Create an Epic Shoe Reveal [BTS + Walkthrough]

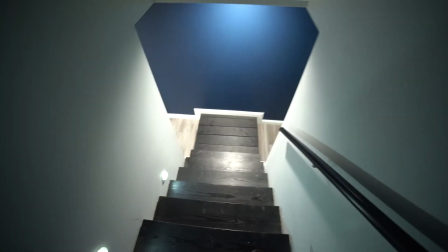Okay, so I heard a big crash upstairs.
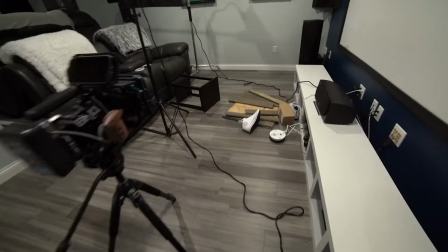I came downstairs to find that my cat had jumped on my setup here and pretty much destroyed it.
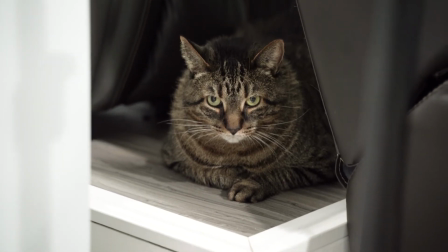And so when all this is cleaned up, I'll show you guys how I made this.
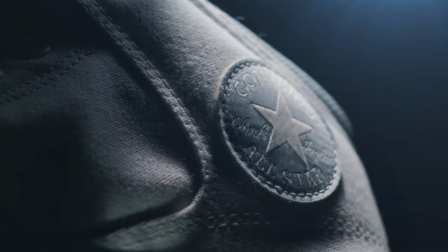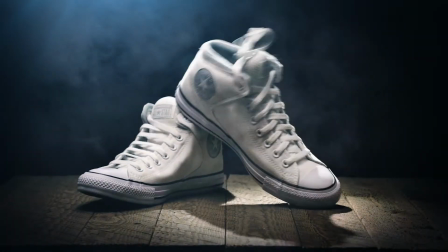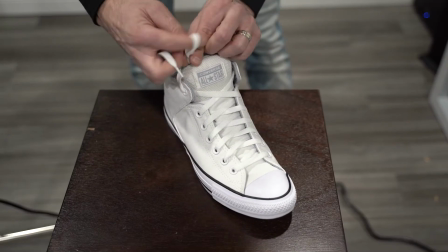So first thing, I want to make sure that the shoelaces were straight and tied so they weren't in the way.
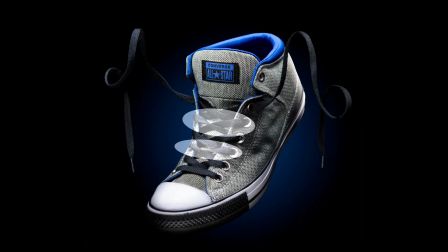In a previous photo shoot I did, the laces weren't entirely straight and I wanted to make sure that these were taken care of this time.
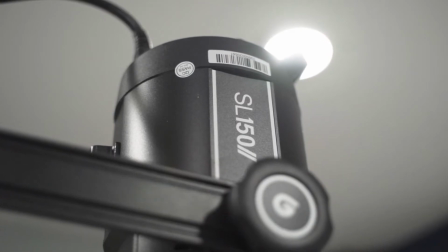So for most of the shots in the sequence, I have a Godox SL150 Mark II and I have my snoot attachment.
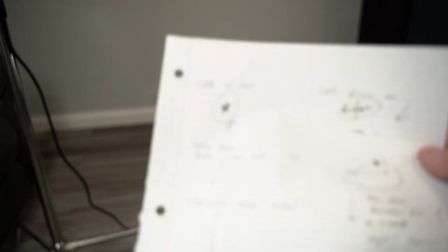So before I started shooting,
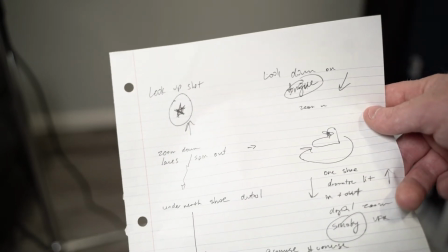I just wanted to make sure I had a pretty basic shot list going just to help me as a guide. This shot blew my mind because this was done on the first try.
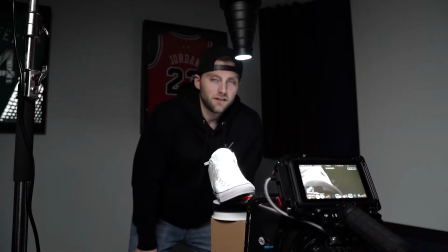I don't know how I did it. I wanted to have a good transition from the spin scene to it landing in the shot,
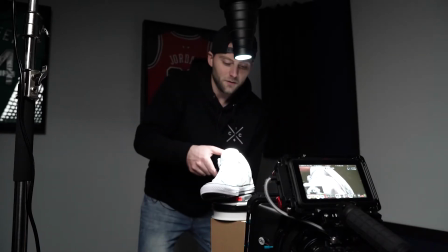so all I did to kind of help sell that effect was give it a little bump as if it kind of landed.
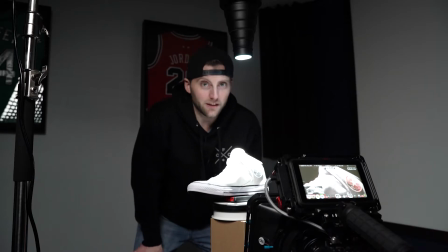I think it worked out pretty well.
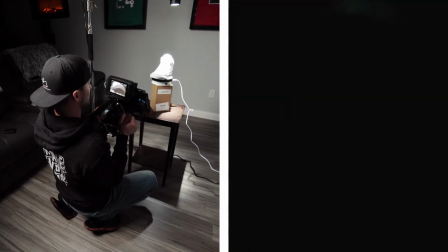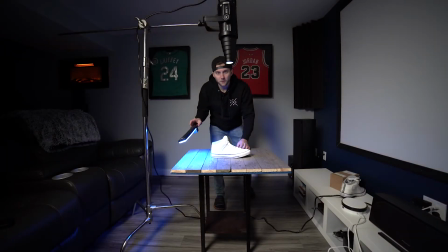For this shot, I used an LED wand from Young Nuo. You can change the colors on it, red, green, blue, whatever you want.
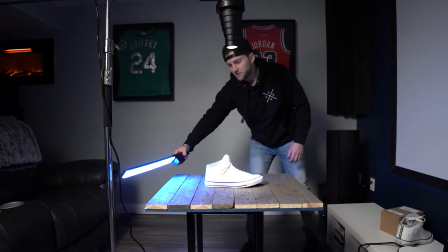And I just did a clean sweep with the color blue.
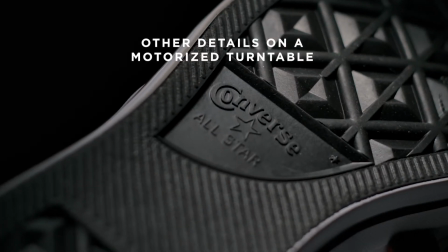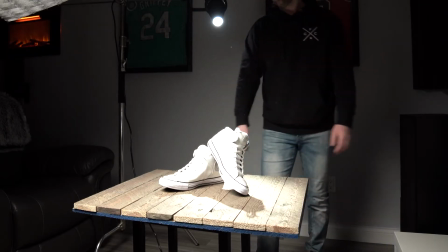For the final product shot, I used my custom backdrop here. Made it from the hardware store, just took a piece of wood, cut it up, and glued it to another piece of wood.
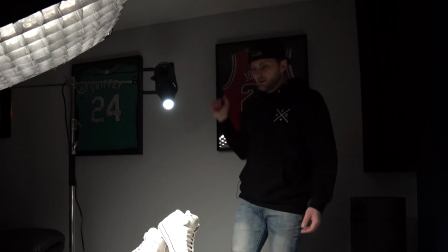But I have my Godox SL150 Mark II with the snoot light, just casting a nice harsh light from the back.
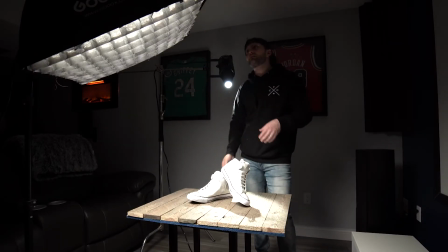The Godox SL60 from the front with the little fill light,
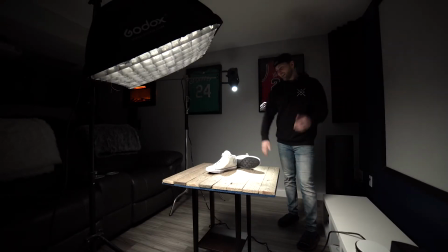and I just gave it a twist and got it first try, but I definitely couldn't do it again.
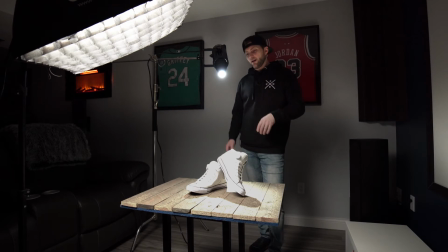So you can see I have no smoke or haze going on here. I did that in After Effects, and I'm going to show you how you can add that in yourself.
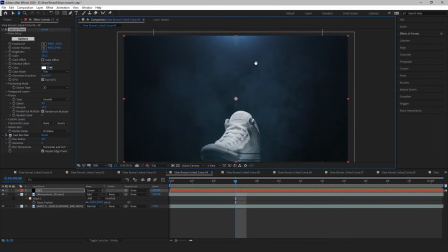Before I show the effects, I want to show why I did it. With a lot of these shots, I added a faint lens flare to make it more dramatic.
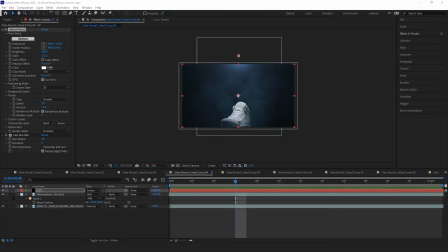The flare studio I used was optical flares from videocopilot.net.
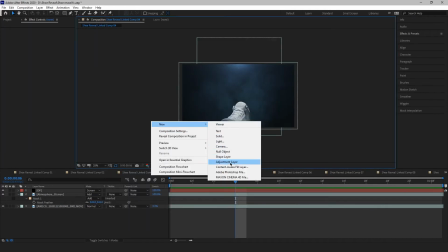A free alternative way you can add this effect is with After Effects' free lens flare.
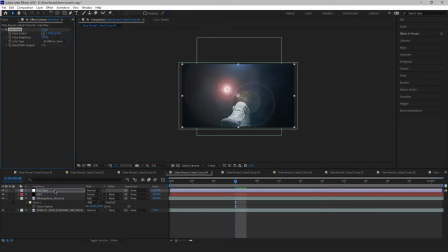Just search lens flare, add a tint, and you're set. But now that we have the lens flare that matches the light source, adding fog or haze now will make a lot more sense.
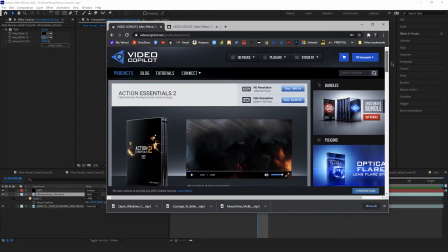I took an atmosphere overlay from Video Copilot's Action Essentials 2,
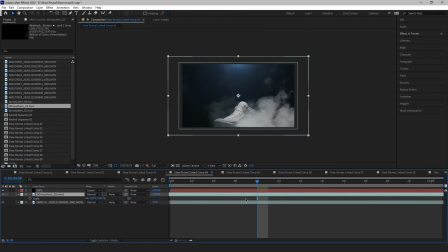dragged it in, masked the haze to match the light source, and feathered it out.
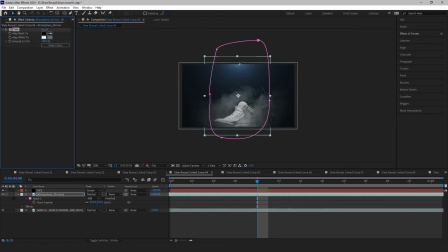After that, I used the tint effect to match the color of the haze to the lens flare.
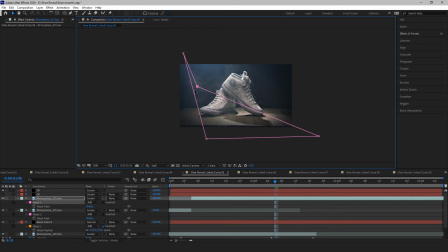I used the same exact technique with the final shot too. I just added a feathered solid as a vignette to help keep your attention on the product.
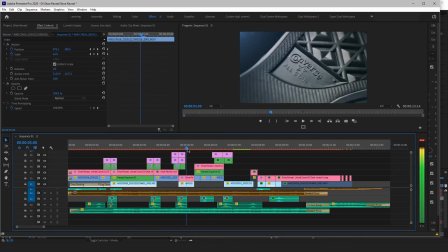Back to the Premiere timeline, some transitions I'm using presets,
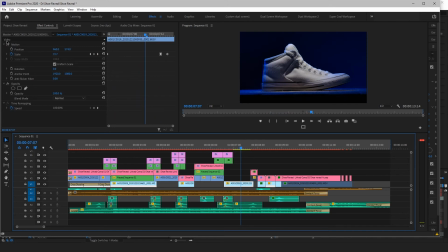but some clips like this one I'm just scaling the clip using keyframes set to Bezier curves.
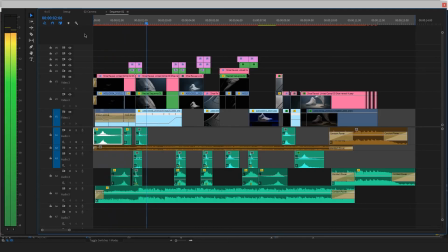It just makes it a little bit more smooth. But I also want to play the timeline here in Premiere so you can just see how it all flows together.
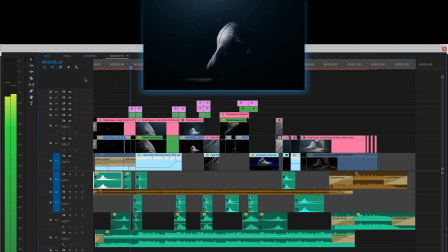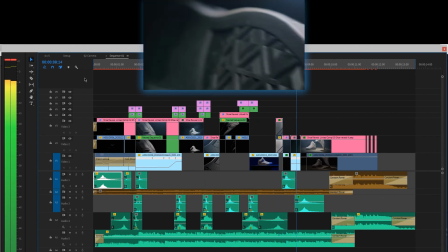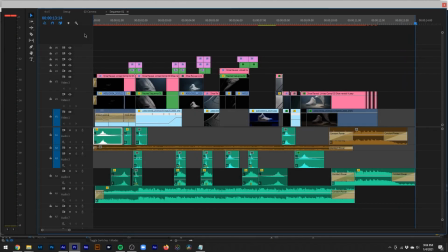That was a fairly quick run through, but I hope you guys enjoyed it. We'll see you in the next one.